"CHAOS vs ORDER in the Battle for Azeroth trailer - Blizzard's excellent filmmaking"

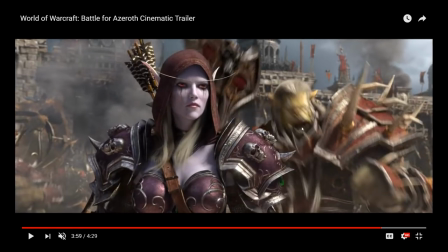16:28 And I love the way they animate orc faces in this thing, because when orcs shout and move their faces,
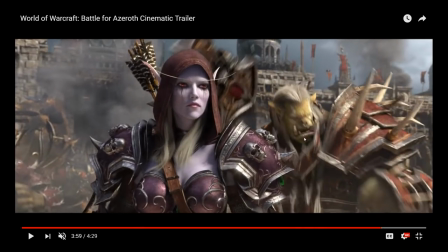16:34 their jaws are kind of like a sack of flour attached to the lower part of their head.
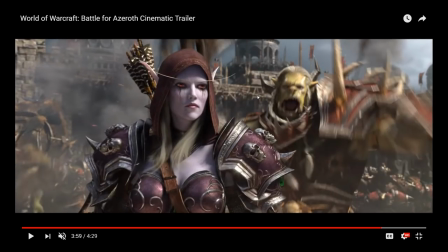16:41 You can see how it kind of gets swung around and dragged around, because
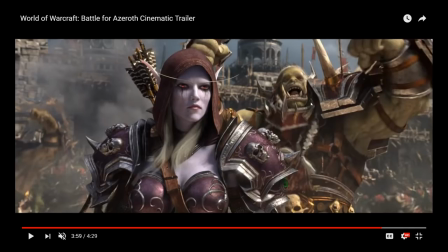16:46 they're swinging their lower jaws around, which makes them look kind of bulldogish, kind of animal-like, but also kind of sells just how big they are.
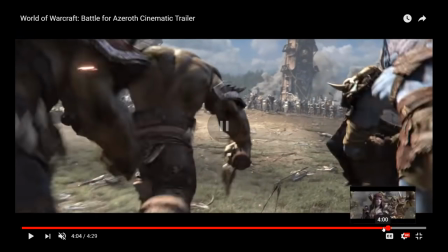16:58 I also love the subtlety of the facial animation that goes on,
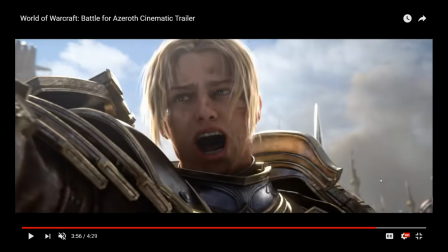17:03 because again, like I talked about, they have to do a lot of exaggeration to match the tone and the feel of this
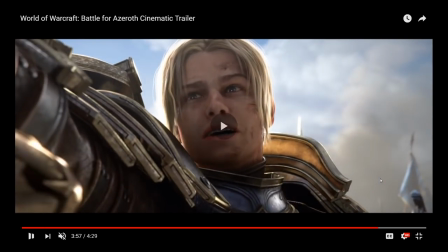17:09 ridiculously fantastical fantasy universe, but also just... oh,
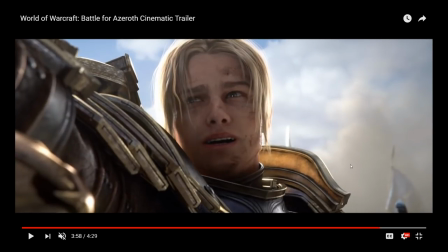17:14 that's captions, that's not what I want. But also look at that little smirk that comes up on his face as he finishes his war shout.
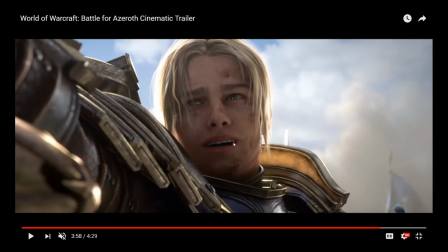17:25 And he's like, yay, the corners of his mouth just move just a little bit up as he smiles.
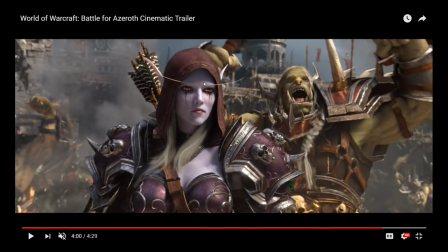17:32 And you can see Sylvanas echoes that. She too gets just that little bit of mouth movement, that little bit of smile,
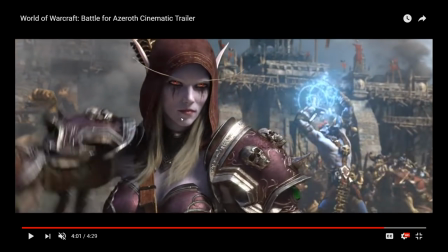17:40 a little bit of a grin going on there, as they both realize that they're facing a worthy opponent.
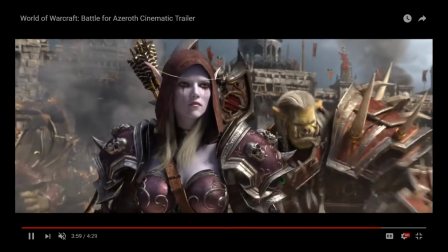17:44 And again, from a filmmaking perspective, you are mirroring the two characters, because one does one thing and then the other character follows that motion,
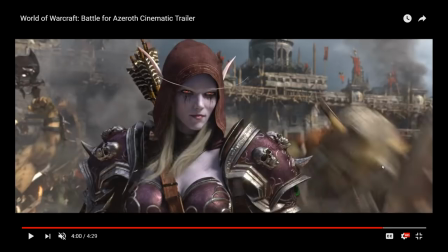17:53 which builds a connection between them, which tells us that they are similar somehow, that there's some point of comparison between them, some sort of connection, is what the visuals are telling us.
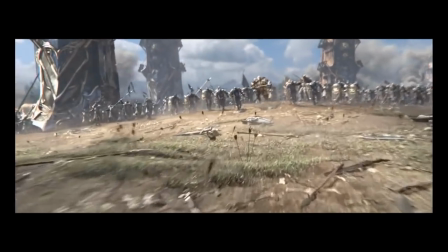18:04 And that is just, it's just very good filmmaking. It's really what's going on with these shorts.
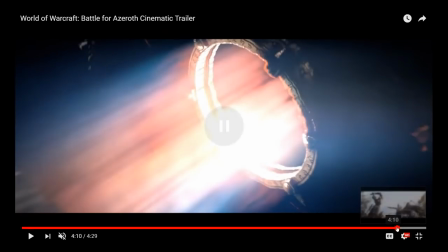18:09 There are people in here working on this stuff who just know their SHIT,
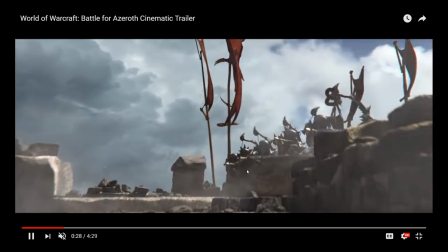18:16 who know how to construct a scene, who know how to construct a narrative. Because again, this is the short that's supposed to set the tone for the entire expansion.
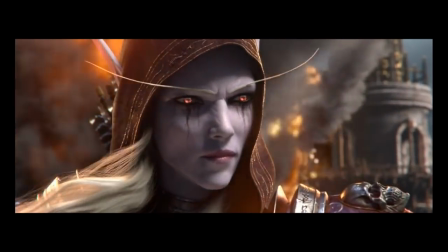18:25 This is the first look that a general audience is gonna get on this thing. This is the thing that says, this is what the expansion is about. This is what you're supposed to get excited for.
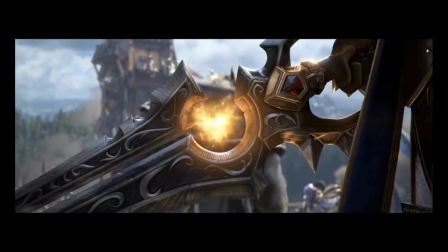18:35 This is all the cool stuff that's happening.
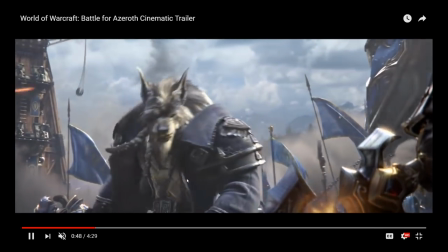18:38 And so the Blizzard animators have just gone 100% all out on thinking about, okay, how does the Alliance move?
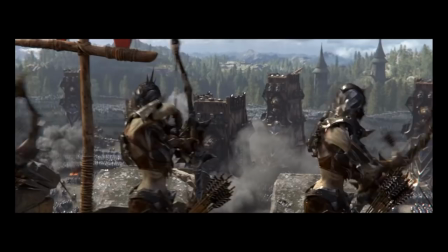18:45 How does the Alliance present itself? How does the Alliance behave?
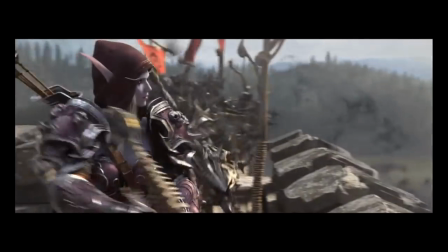18:50 So that it's not just two armies of people in stupid, oversized metal armor running at each other and you can't tell the difference because they all move in the same way.
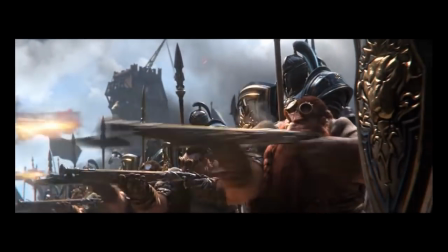18:58 So the Alliance, stiff, regimented, regular, controlled motion.
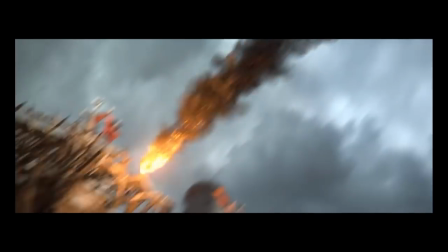19:04 Very much in sync with each other. The Horde, everybody does their own thing, but they do their own thing together, right?
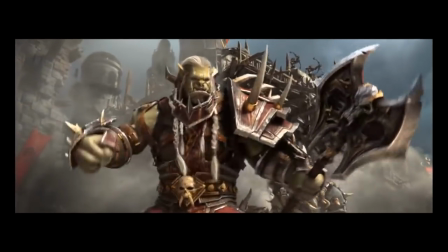19:11 Chaos versus order. Control versus loss of control versus wildness.
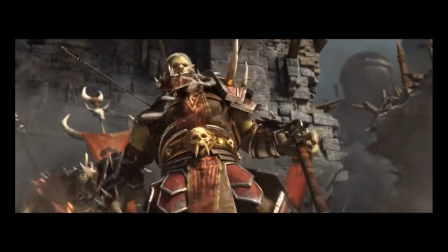19:18 And it's just good filmmaking. It's just good filmmaking, and it's the kind of subtlety that,
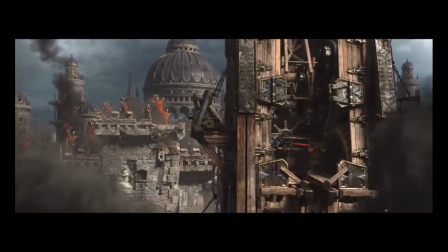19:24 for a lot of animation shorts that are connected to video games, are more focused on shit just has to look cool. It just has to look cool.
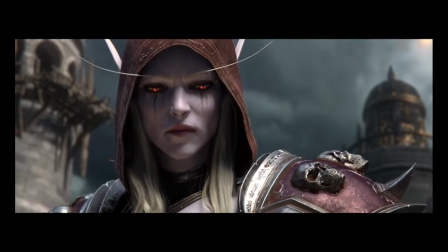19:32 Just big explosions and things being torn apart and heads flying and flash and action.
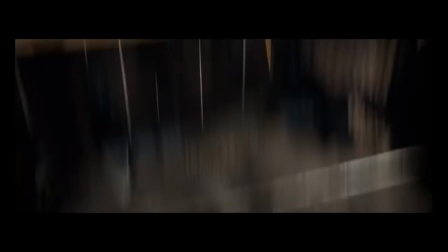19:40 But the beautiful thing about the Blizzard animated shorts is that, yes, we get all this cool stuff, cool explosions,
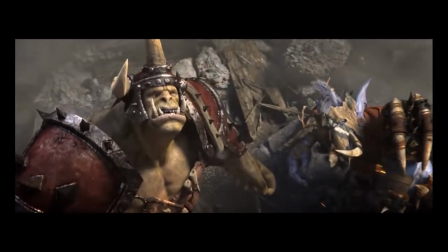19:46 jumping off of falling towers, all of that, but it's also just damn good filmmaking.
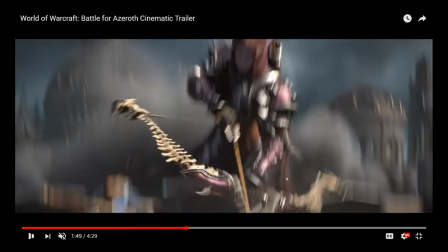19:51 It's also just damn well put together. For example, this little shot here. Sylvanas, look at the way the camera moves.
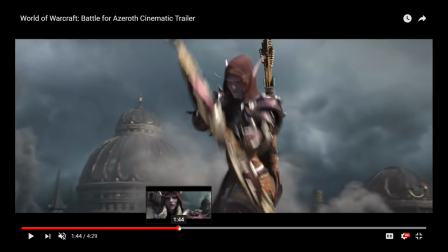19:59 Sylvanas lands, takes out the 2 guards on the top, and when she lands, the camera follows her as she jumps.
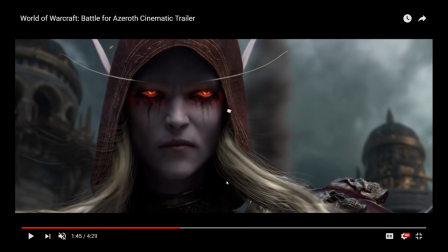20:08 Oh, this is just very clever. This is stuff that applies in 2D animation as well. When you want to lead the eye, when you want the audience to know what's going on,
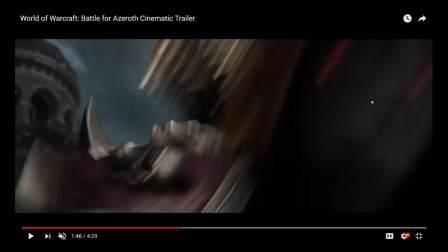20:16 Sylvanas moves from the middle of the frame to the right of the frame and gets all motion blurry.
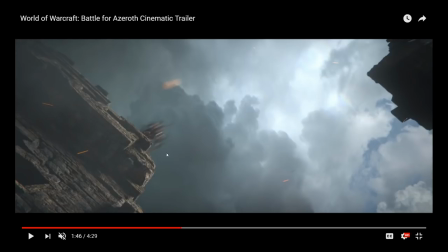20:24 And the next shot, when she's flying over, she's moving from left to right here. She's also moving from left to right here.